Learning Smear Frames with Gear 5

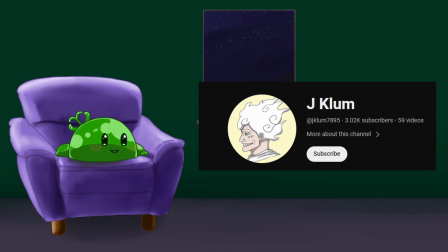[4:09]
I referenced his video in order to find who animated the different sections of the episode, and I'll link to that video in the description. Alright, it's one thing to notice a difference, it's another to try and learn from it. And the best way to learn? Putting it into practice. So let's take my arm raising animation that I'm making for my Chinese shorts and try to level it up, even just a smidgen. Now, I'm such a beginner animator that I don't know what types of smear is best, but let's try several variations. First, no smear, just the poses, then I'll walk through the 4, stretch, blur, multi, and solid. Let's start animating. Let's cut to a live blob it. Alrighty, live blob time.
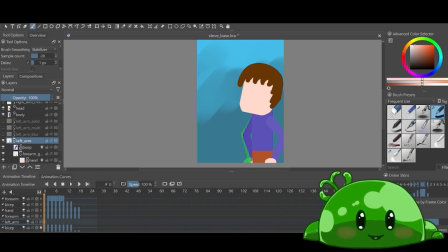[4:51]
So, this is the hand raising animation. So we're going to start with just the keyframes. I've got my very basic, you can see here, got the easing,
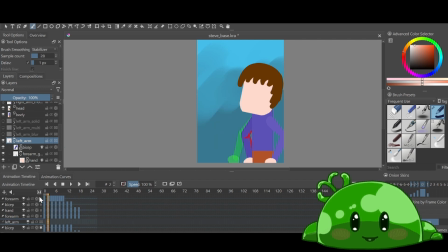[5:06]
ease in, big movements, ease out, etc. And when you play it, let's make sure I haven't highlighted any frame here. You can see, doesn't look too bad, maybe a smidge slow. So this is what we're working with as a baseline. Now, I'm going to stop that.
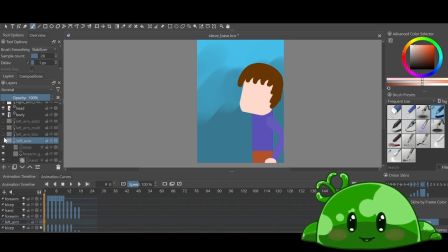[5:26]
I've created the blur, multi, and solid in advance, and I'll create the stretch as the last one. So let's get to the blur. And there has been some learning since I started. So, with the blur, it looks all right, but it's kind of a case that
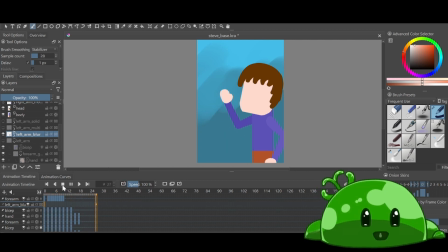[5:48]
it's a bit slow to need the blur, so it looks a bit weird. Just by the frame by frame, you can see there's a little bit of blur for the small movement, goes into the larger blur, then eases out.
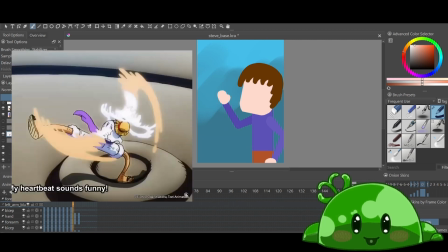[6:00]
So this is directly inspired by the sort of blur in the Gear 5 reveal section.
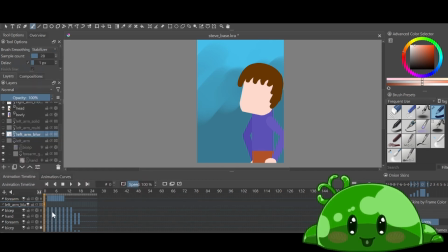[6:08]
So what I decided to do, let's see if I can do it smoothly here. And now when you play it back here, when it's animated on 1s instead of 2s, well, technically it's a still frame anyway.
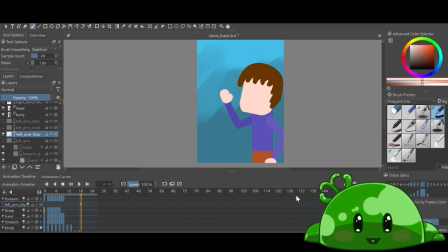[6:28]
That actually looks pretty good. And what I came to realize, and you'll see it with the next few animations as well. You can see I'm actually a little zoomed in, but that's because the Duolingo owl is supposed to be up there. You can see it's kind of, the faster it is, the more it makes sense to have a blur.
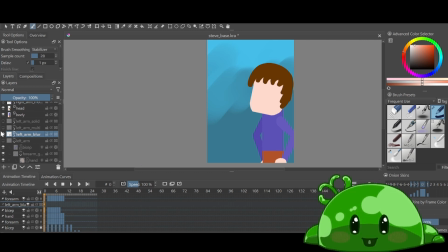[6:47]
So we move on now to the multi. And I realized after doing this, I just added 2 frames of multi, which when you do it, it does look kind of wacky.
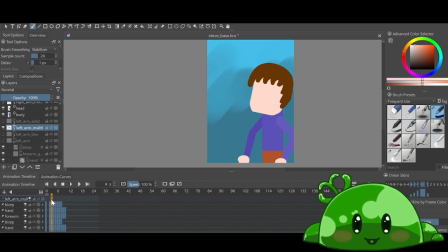[7:01]
And I've added a tiny bit of blur around the edges because I don't have an outline like Luffy does, so I can't get rid of the outline. But now if you play the multi back, it also looks pretty good at half speed, and it looks, you'll have to take my word for it.
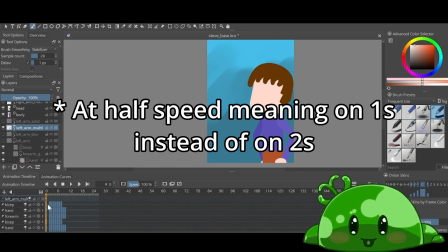[7:16]
Actually, you don't need to take my word for it. If I just do this, doesn't look too bad, but it does seem a bit slow.
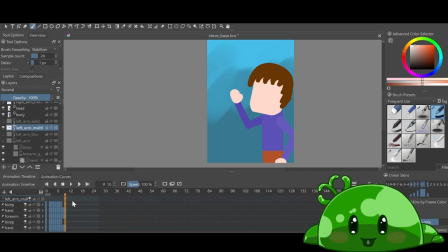[7:29]
And when I move on to, I'm just going to undo that because I do like the half, the on 1s. Though I think I prefer the blur. And the solid one, you can see now,
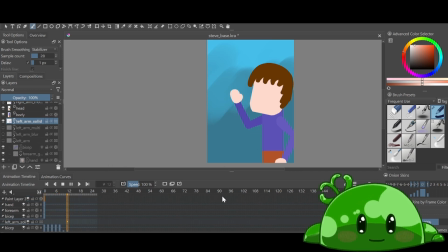[7:44]
when it's just 1 frame, like this is the shortest hand raise between them all, and there's only 1 smear frame here. But it makes sense because, much like in the Gear 5 reveal, it's only, I am not able to control my own computer.
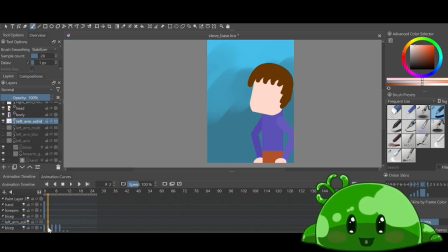[8:01]
The fastest movement is the solid one.